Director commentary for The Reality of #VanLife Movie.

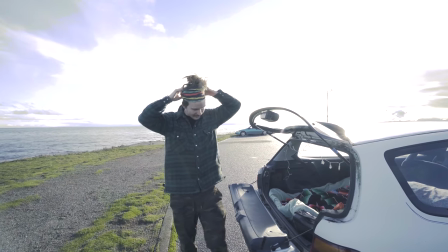(27:30)
it's like a mini mini
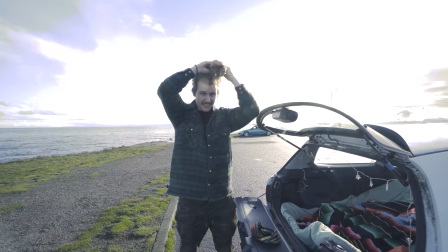(27:33)
i love that mini minivan i still call it that all the time because it's like minivans look like this but
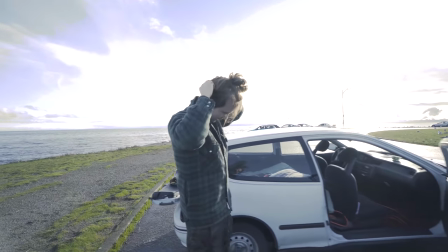(27:40)
taller yeah it's like a hatchback sliding door on yeah put a slight oh my god put a sliding Greg,
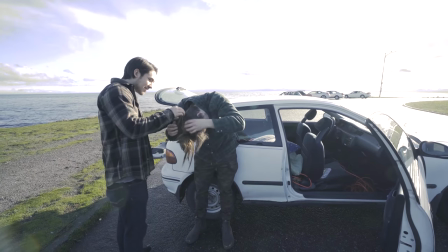(27:47) you wanna help me get these hair extensions out? I can't really see what I'm doing.
All Greg's bits are like, Yo, Greg, help me.
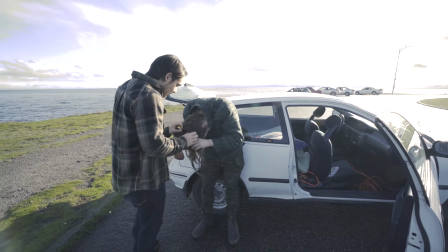(27:53)
He just comes in.
Greg!
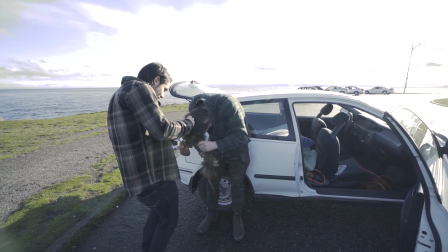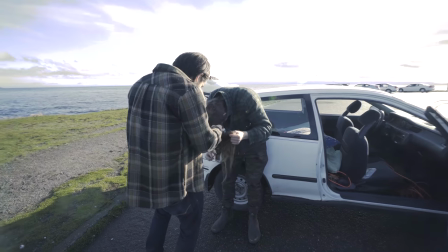(28:00)
We're all like laughing a little bit. You hear you laugh a little bit. I'm laughing.
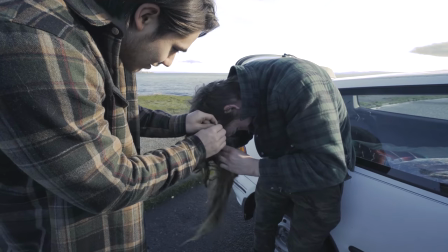(28:07)
It's like, this is just hilarious.
More hair ties in here too? It's really... It's a mess.
And I had to cut it off. Yeah, you're sitting in the pa- No, I'm not. You can't see it. Okay, he's freaking out. He's like about to drive away, and then he got into the passenger side.
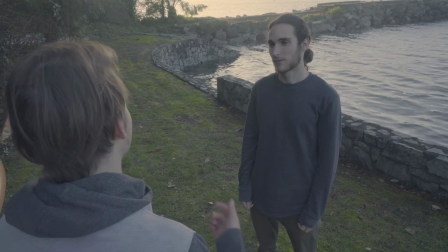(28:24)
Well, it was open, and I'm not a good actor.
Actually has the perfect van. I just had to convince him to let me borrow it.
Man, you can tell it's winter.
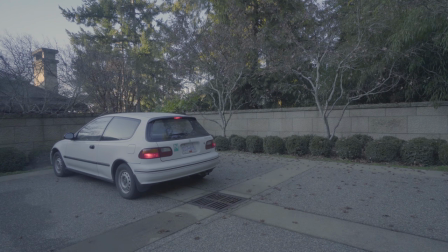(28:34)
You can see our breath there. Yeah. It's really cold, eh?
Hey, buddy.
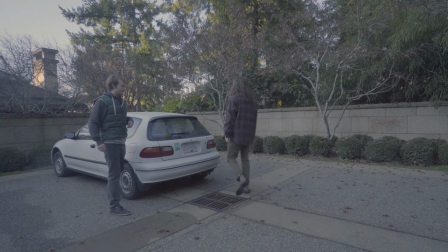(28:40) This is it, eh?
This bit, man?
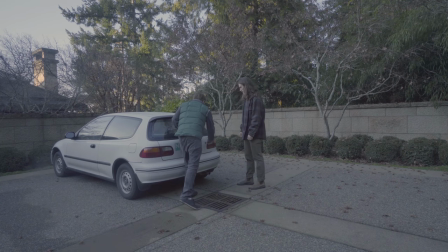(28:44)
Oh, my God. people like it i think it's hilarious i don't know i think yeah yeah yeah i think well when i publicly screened it people thought it was really funny okay um just when i like even right here people just like they already knew what was happening right yeah but then when
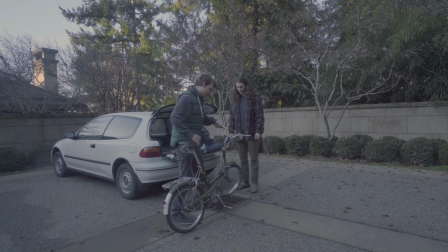(29:00)
they see this it's like such a mess and it folds out it's so much better than it's a folding bike it's an awesome bike by the way and i just the only thing here that i had envisioned was
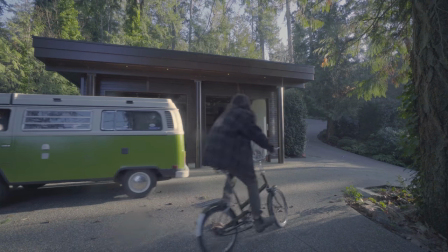(29:16)
you driving away on the bike like the whole bit i thought the best part
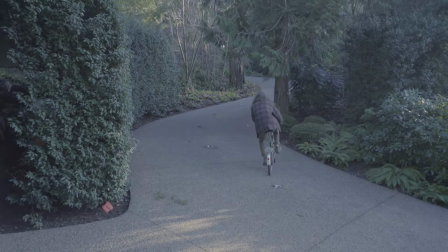(29:21)
is right here yeah because you did it and it's where it's like uneven and you're trying to get up this hill and it's like so sketch using gabriel's van switching up social media
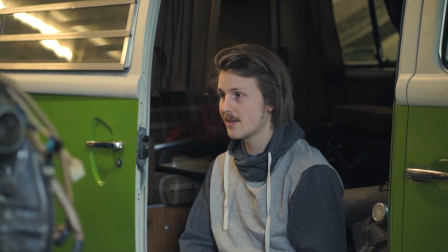(29:31)
platforms to cross promote onto my instagram i made the ultimate romantic
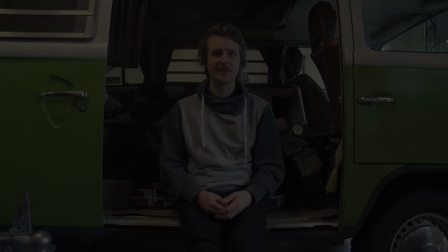(29:36)
cinematic van life experience video the
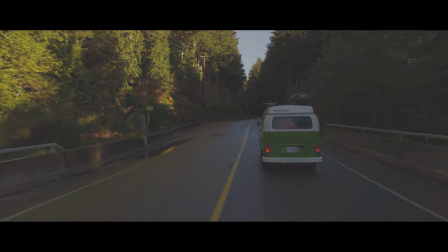(29:46)
cine bars come down do you know it's cinematic yeah you get that 235 aspect ratio i
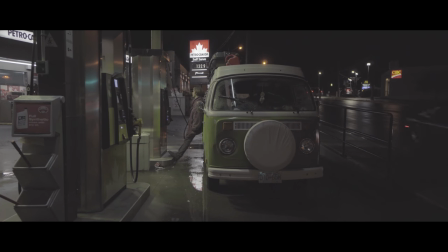(29:54)
don't even actually really like these gas station shots oh me too something about it well how everything's dark and it's like nice and contrasty
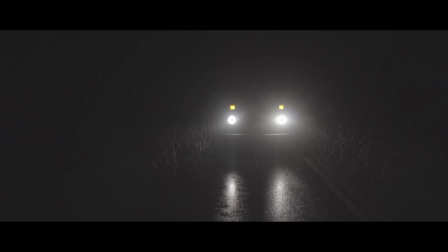(30:03)
but the faded look is still there yep Slog 2 did you grade it at all? I graded it
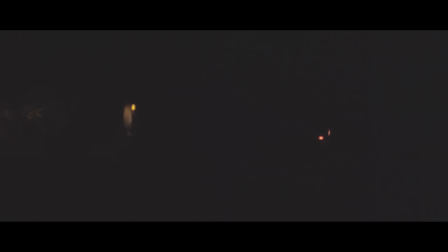(30:14)
this is out of China Beach I love this song too I was scrolling through Artlist and I found this
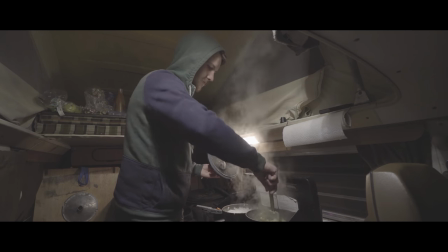(30:24)
cooking up some rice some good meals actually some stir fry it was legit
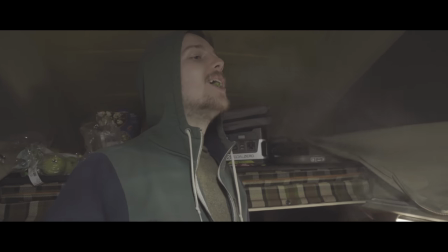(30:32)
I thought this was a funny bit to include because it's like humanizes the cinematicness of
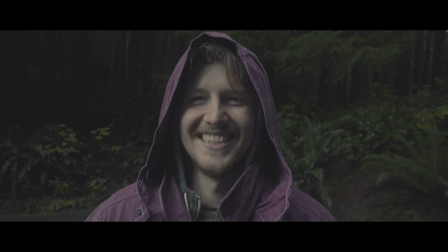(30:38)
it and it makes it feel more of an adventure I
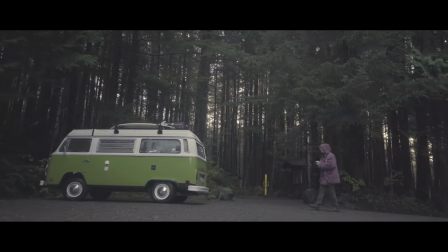(30:44)
think like purely cinematic is actually like really yeah cinematic
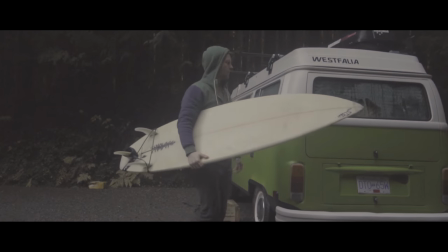(30:50)
for the sake of being like I can do this it's okay it's okay for real but
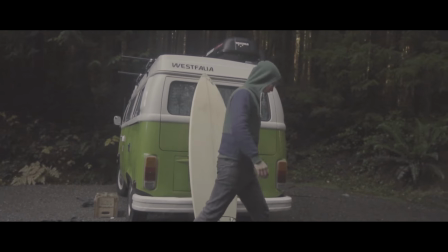(30:56)
but for watching it, some story, I need some story,
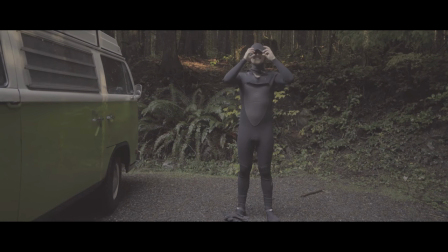(31:00)
I need some emotion, some story, and the cheesiness, man, I wrote it as cheesy as possible, it's so good,
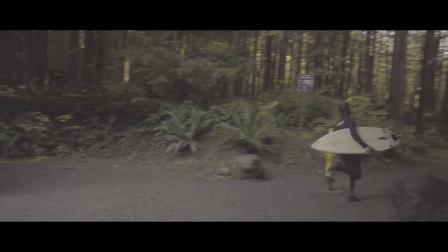(31:08)
what did I say, happiness and joy being the main emotions of the moment, it's got like alliteration,
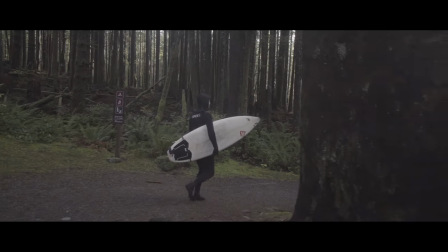(31:15)
but you're like doing like a slam poem, yeah,
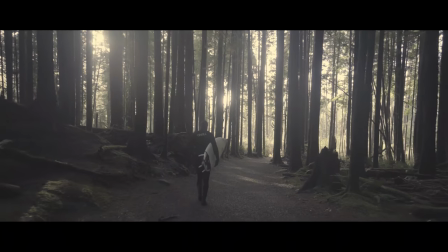(31:19)
professions only holding a place in the past, like that's Hilarious.
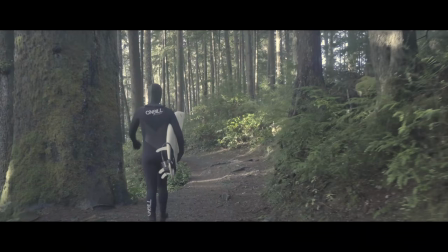(31:24)
I love these shots in the trees because you look like you're just being dwarfed by them, you know? Oh, yeah, see the scale of the scale of it.
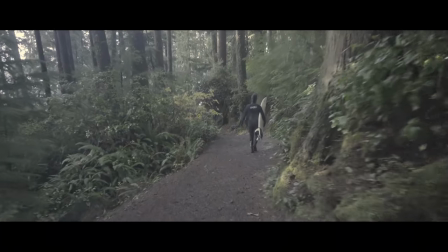(31:31)
Yeah, that one scene that first one Where it's like all the trees and you're in the bottom line.
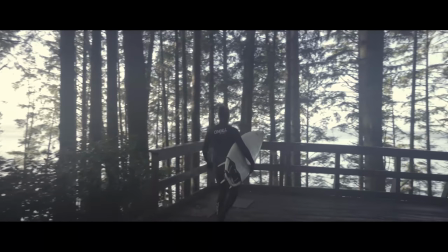(31:36)
Yeah Yeah, where I'm walking down the thing. It's so good.